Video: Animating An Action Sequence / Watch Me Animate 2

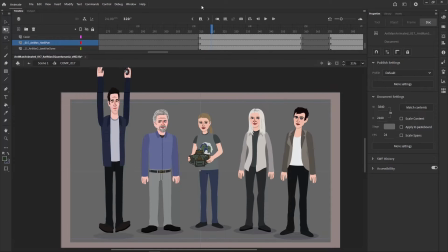Hello. Yeah, today I want to show you guys just how I animate a scene again in Adobe Animate. Now, a lot of people have asked me to do a second video. I did a video showing how I did part of the animation in the Green Goblin video.
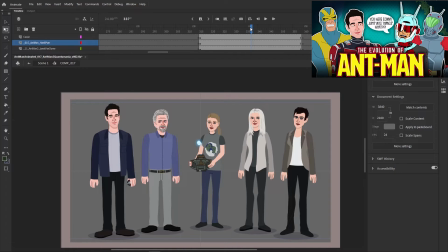So I want to show you something from the Ant-Man video that I'm currently working on. Isn't released yet at the time of recording, obviously.
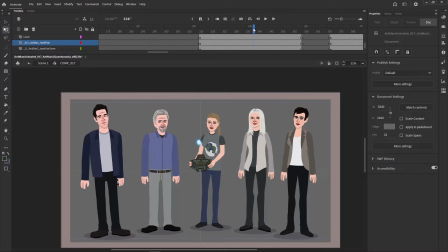So yeah, so here's like a little scene where Scott comes down. There's a little glowing orb, and then they get sucked into the quantum realm. This scene is in the movie trailers, in the movies, all that stuff, and all the people here need to get sucked into this orb,
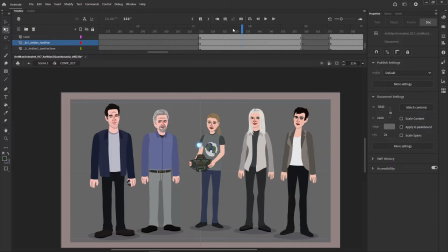and then it's going to zoom in onto the orb, and then it's going to go into the next scene. That's my plan, at least. So I'm not going to probably show you guys everything from that, even though it's only a 2-second little section. It's going to take a little while to animate because there's so many characters, but I want to show you how I basically did that part for Scott.
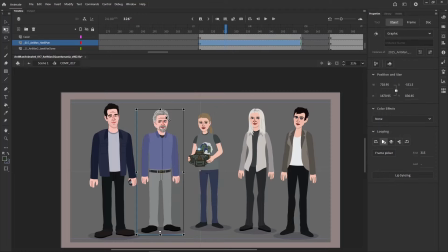I'll do it again with maybe Hank here, I think, is my plan. So, you got Hank standing here. The orb comes out. He can maybe have a bit of a reaction when it first comes out. You can look at it.
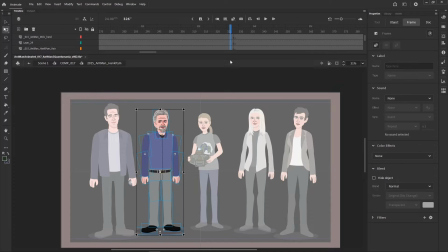So I can just do something like this. Make a big keyframe here. I'll add the audio to it.
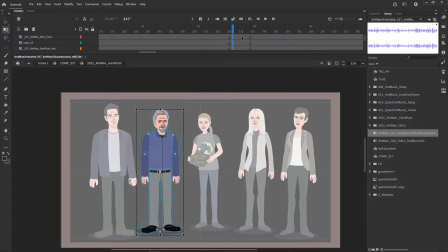I'll let you guys listen to the audio of this part so it's not so annoying to hear it over and over again.
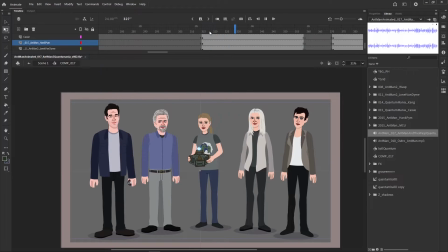So he and his family are sucked into the quantum realm.
So basically, I want him to have a slight reaction to it coming out, just like a few frames.
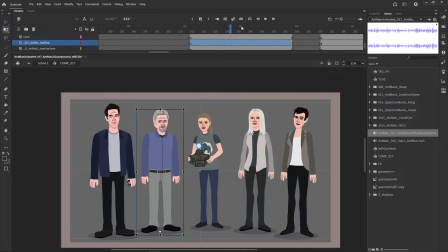I don't want to waste too much time because by this frames, it's gonna like blast out from the middle. There's gonna be a bit of like a light blast. It kind of happens in the trailer. And it's a little bit more extreme in the trailer. I didn't want to like have him like pushed against the wall and grab you onto stuff, get sucked in. I only got 2 seconds here.
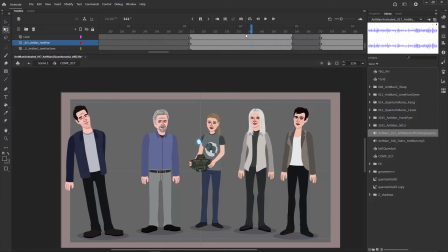You can only show so much. So he's just gonna get pushed back a little bit from the blast and then start to get sucked in. So he needs to be pushed back from the blast probably a frame or two before Scott. So I'm gonna just do a frame before. So that's where Scott starts doing it.
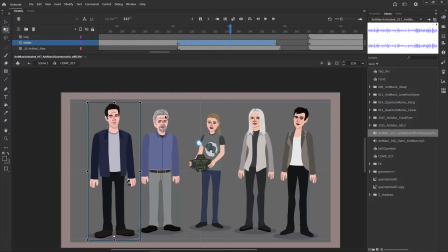So I'm going to have it start right here for Hank.
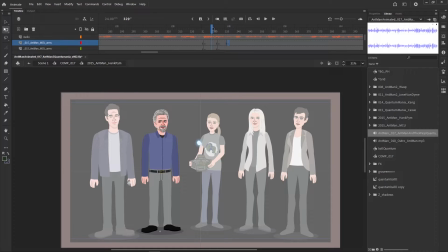I'm just going to mark that here with a keyframe. But the first things first, he needs to look at the orb coming out. Just have a slight look at it. Scott's not going to notice it, or at least not right away, because he's jumping down there.
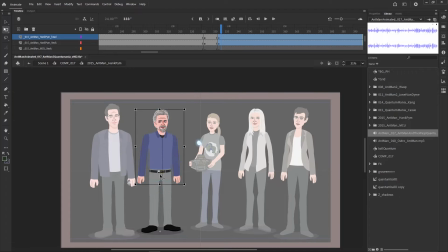Doesn't have as many frames to play with. But Hank is just standing there at the start, so he can look at it slightly. Nothing too crazy. You kind of want to, like, when you're animating something, I'll try to explain what I'm doing as I do it.
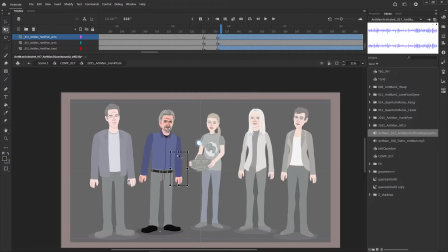When you do something like so much, it's kind of hard to explain. It's just kind of innate. But basically, you kind of want to you don't want things to look stiff. So you want to change things up a little bit. And just like the hands. Because if I just move the arms out fully, it might look a little stiff. So you want to kind of break them up a little bit.
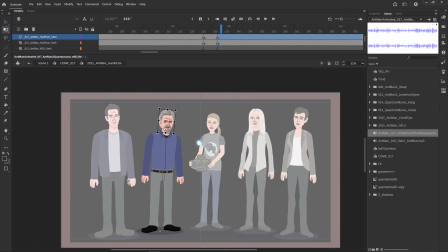And that's why these things are in different pieces usually. Unless there's a pattern on the arm, which I'm trying to keep intact. Sometimes there'll be one piece. But for a simple model like Hank here, that's okay. Well, I guess it's not simple, but it's simple compared to a main model like Scott Lang's, like Ant-Man suit.
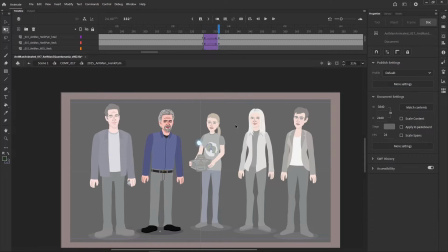Okay, so he looks there. Now I'm not going to have a bounce down there. I don't think I have that much time, but he'll blink and react to it here. So actually, I'll do some of the face stuff here so you guys can see how I do that.
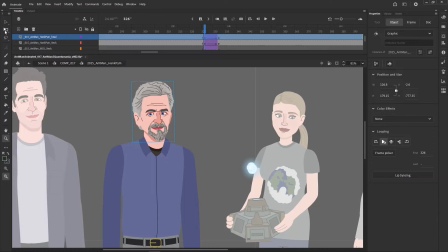Let me just zoom in. So I think it starts at 3:15.
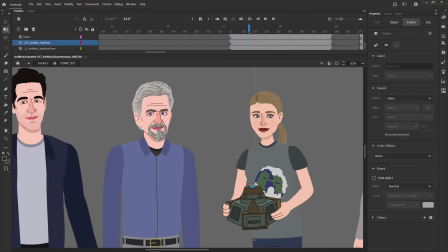I actually have him start reacting a little sooner. No, actually that's okay. Just with how the orb is coming out. I guess I got the orb come out a little sooner if I want it to.
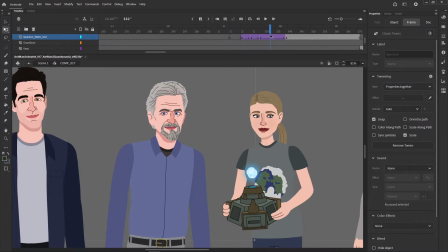Yeah.